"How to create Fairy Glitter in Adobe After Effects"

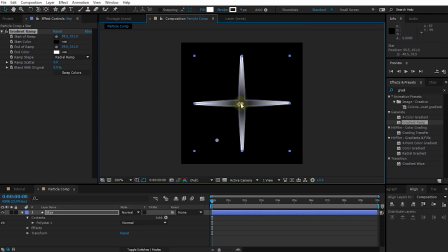8:10 One is the center point that you can drag around so let's place the center point right in the middle of the star and the other one is the outer radius so let's drag this out a little bit. Obviously right now the center is darker than the edges which is not what we want so let's change the start color from black to white and the end color from white to black.
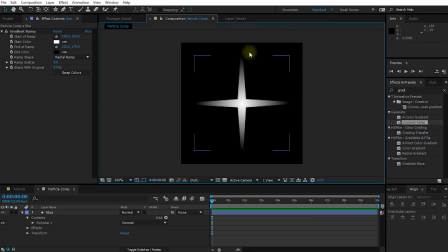8:29 And now you have a nice gradient on your star and it'll just look a little bit more interesting when we create the glitter. Due to the limitations of the inbuilt CC particle world effect, we can't actually add the glimmer or the glitter to these particles in the particle system itself.
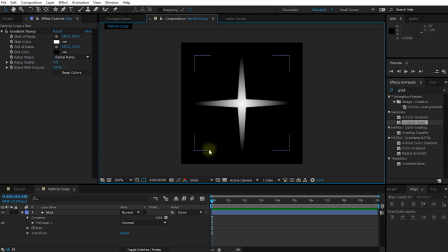8:44 However, we can kind of fake it with a little bit of a cheat. Select your star layer and press S to reveal the scale property. We are essentially going to randomly animate the scale to kind of go up and down a little bit just to let the stars appear to be flickering a little.
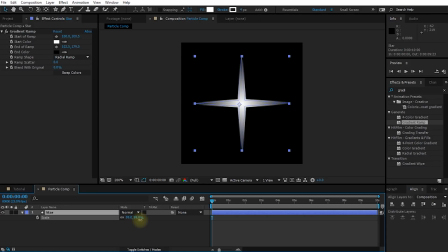8:57 For that we are going to apply a simple expression. Hang on, it's not going to be too bad. Simply alt-click onto the stopwatch icon next to the scale. You are going to get a little text editor which is your expression editor and I have a separate tutorial on expressions if you want to learn more about all the cool stuff you can do with this. in
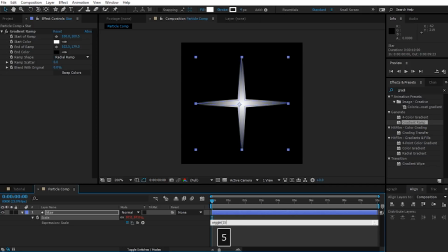9:13 this text editor simply type wiggle open bracket 15 comma 40 close bracket and then simply click somewhere outside of the text editor what this will do if you now scrub through your composition this will randomly kind of increase or decrease the
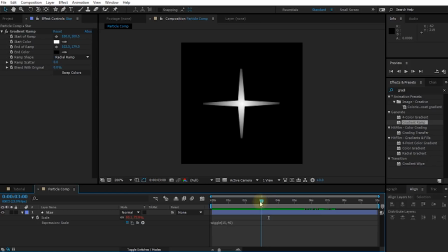9:30 scale of the star and make it appear like it's flickering i think the star is still a little bit fat so i'm going to quickly expand my star layer, expand the contents, then go into the poly star one, expand the poly star path one and I'm going to lower my inner radius just to make my star look a little bit more dainty,
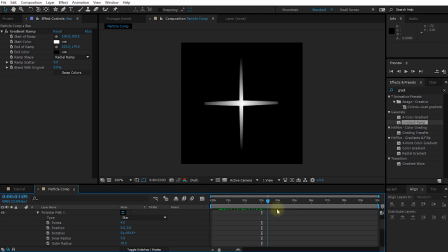9:49 just a little bit more delicate. Cool, I think this looks actually quite good.
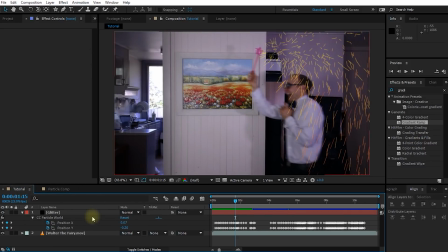9:52 Let's return to our tutorial composition and let's apply this star shape to all of our particles. In your project panel you should now find the particle comp that we've just created and now simply drag and drop this particle comp down in your composition. It doesn't matter where, we're simply going to disable the visibility on this composition anyways.
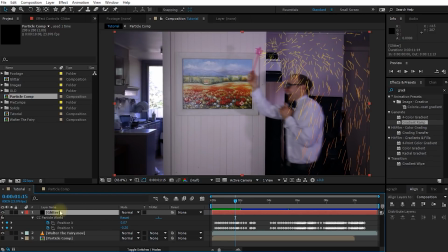10:12 But now, reselect your glitter layer which contains the CC Particle World effect, go into your effect controls and into the CC Particle World effect settings and expand the particle tab.
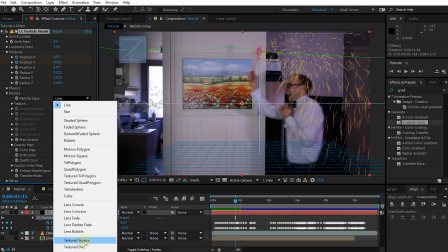10:24 Change the particle type from line over to textured square. All of your particles just vanished.
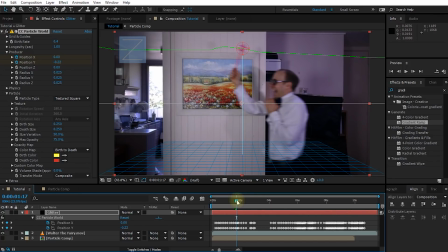10:30 Boo! That's not what we wanted, but it's also because we haven't assigned a texture just yet. In the particle settings expand the texture option and now under texture layer select your particle comp. There they are a bit faint a bit small but we're going to fix that in a minute.
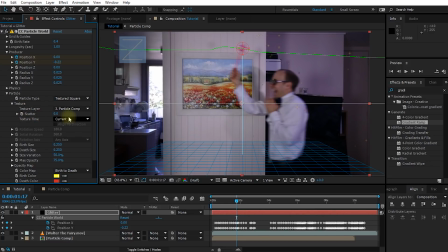10:46 The other important thing is that under texture under texture time you are going to select from start.
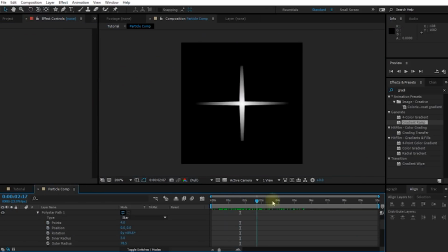10:52 So this is actually going to play the entire star animation including all of the flicker that we added throughout the life of the particles.
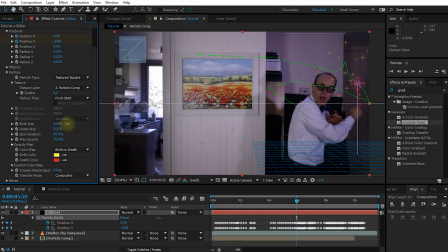11:00 Scroll down a little bit in the effect settings and let's ramp up the birth size so the stars appear nice and big at first and let's set the death size to zero this will make the glitter emerge from the wand fairly big and then it shrinks as it disappears personally I like to
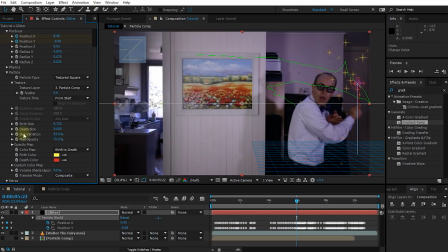11:14 jack up the size variation a bit just they're not as uniform obviously feel free to change this any way you want let's expand the opacity map and here you can actually paint the opacity of the particles over their lifespan so right now they're kind of fading in and they're fading out I might actually have to fade in a little bit quicker so I'm going to kind of just paint in here just
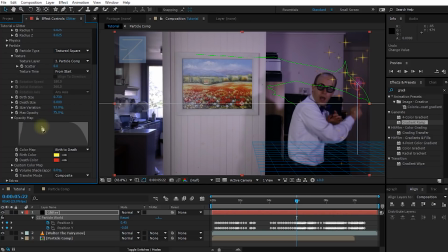11:34 a little bit sharper upwards at the beginning so they're born a little bit brighter and then they kind of slowly fade off towards the end. Right now all particles are being born with a yellow tint and by the time they reach their end they will have a red tint. Let's change this over to a fairly desaturated yellow. I just want something that looks a little bit more like fairy glitter.